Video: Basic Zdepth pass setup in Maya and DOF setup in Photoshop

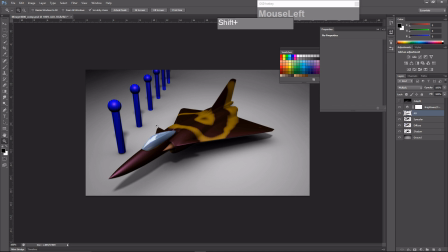12:24 And this is especially useful when you're doing an image sequence or you're rendering a turntable. So now we are left with the Zdepth. Okay, let's say we are finished done with the editing. We are going to combine all these layers together.
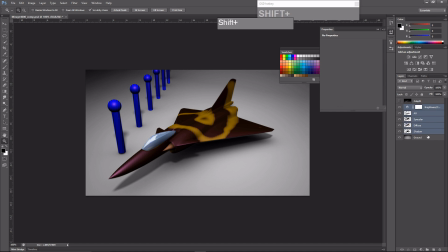12:36 So I'm going to select the adjustment layer, shift, and then select all the layers, right mouse click, and then merge the layers together.
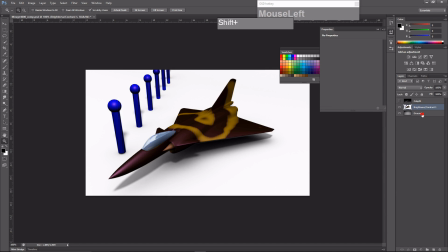12:45 Okay, so right now, okay, I need to, wait, let me just undo that.
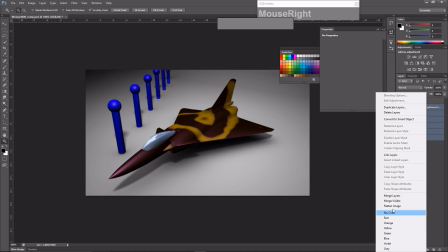12:50 I forgot to select the ground. I'm supposed to merge the layers, including the ground together.
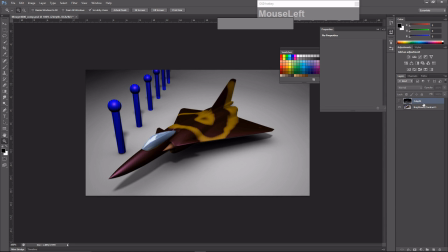12:55 So now we have two layers, the Zdepth, which I've hidden by clicking on this eyeball. Okay, the Zdepth is still not affecting the focus of the image yet.
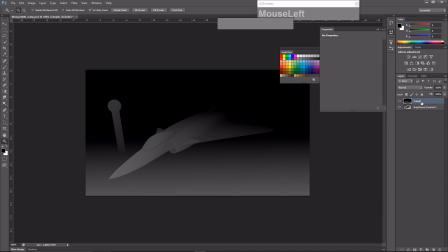13:04 So we need to use the Zdepth, and then we need to copy this and paste it in the channel tab here as an alpha channel. So first, we need to go back to layers, select the Zdepth layer or the pass that we have rendered.
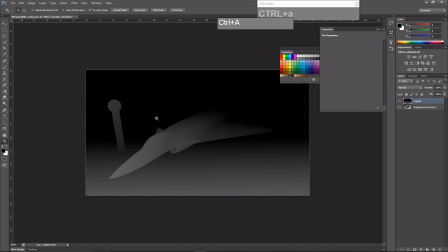13:21 Press Ctrl A to select all, and then press Ctrl C to copy this image. Then go to channels, click on the create new channel,
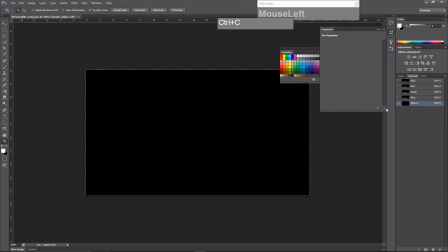13:35 and because we already have the RGB channels, so the new channel will automatically be named as alpha 1. So while this alpha 1 is selected, press Ctrl V to paste the Zdepth into the alpha 1.
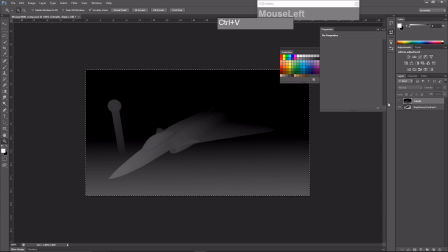13:49 Now go back to layers and we can hide the Zdepth. In fact, we don't really need the Zdepth now, but we're going to leave it here for the time being.
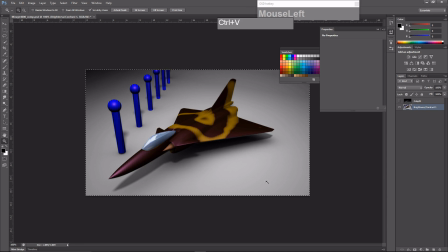13:58 Click on the merged layers, okay, go to filter,
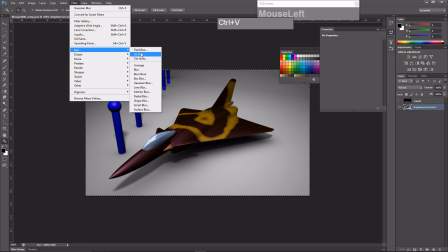14:05 choose blur, and choose the lens blur function.
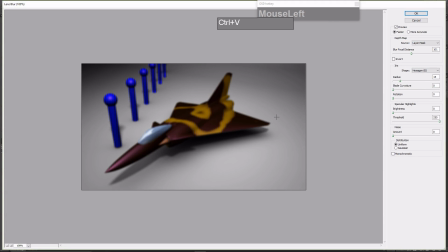14:11 Okay, so by default, if you never apply any mask, okay, and you adjust the blur, right, it will become progressively more blur all over the image. Now, this is not the result that we want. We want to use the Zdepth to control the focus.
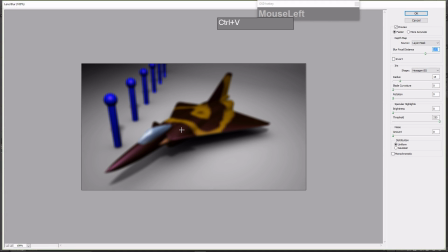14:28 For example, we want this to be more in focus, the front to be more in focus, and the back to be not so, to be out of focus. So the source of the image, we can actually change it here, the depth map. And because we have already placed the depth map into the alpha 1, we're going to choose alpha 1.
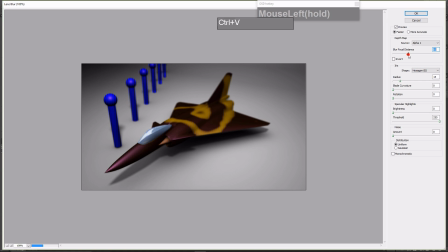14:48 And now this time, we can use the slider to control the focus. Notice that now the nose of the aircraft is in focus. However, as you progressively look behind, the things are going to get less and less in focus. So I'm going to adjust this a little bit more. Okay, and once I'm happy with this, I just click OK.
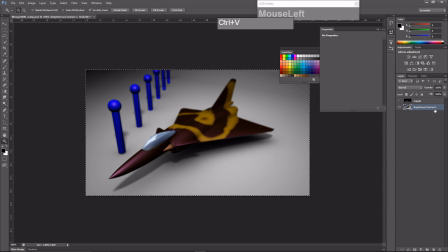15:09 So it's going to apply the blur based on the Z depth we have provided,
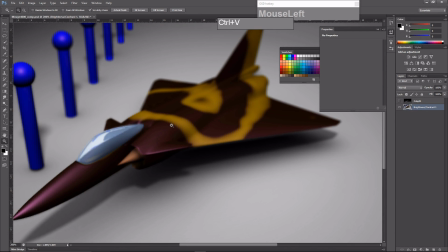15:13 and then we ended up with an image with a depth of field effect.
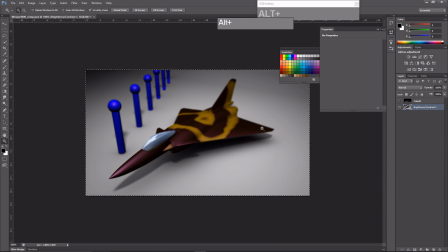15:19 Okay, so this will give a much more realistic feel to your renders. And right now, this feels like it's a miniature object or a model on the table. Okay, and this is how you set up the Z depth map.
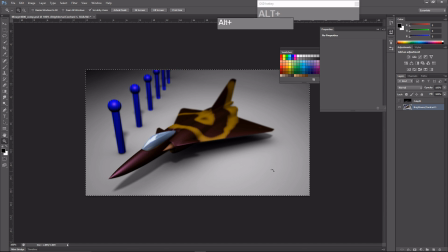15:35 Okay, from rendered from Maya and to be used as a image to control the depth of field.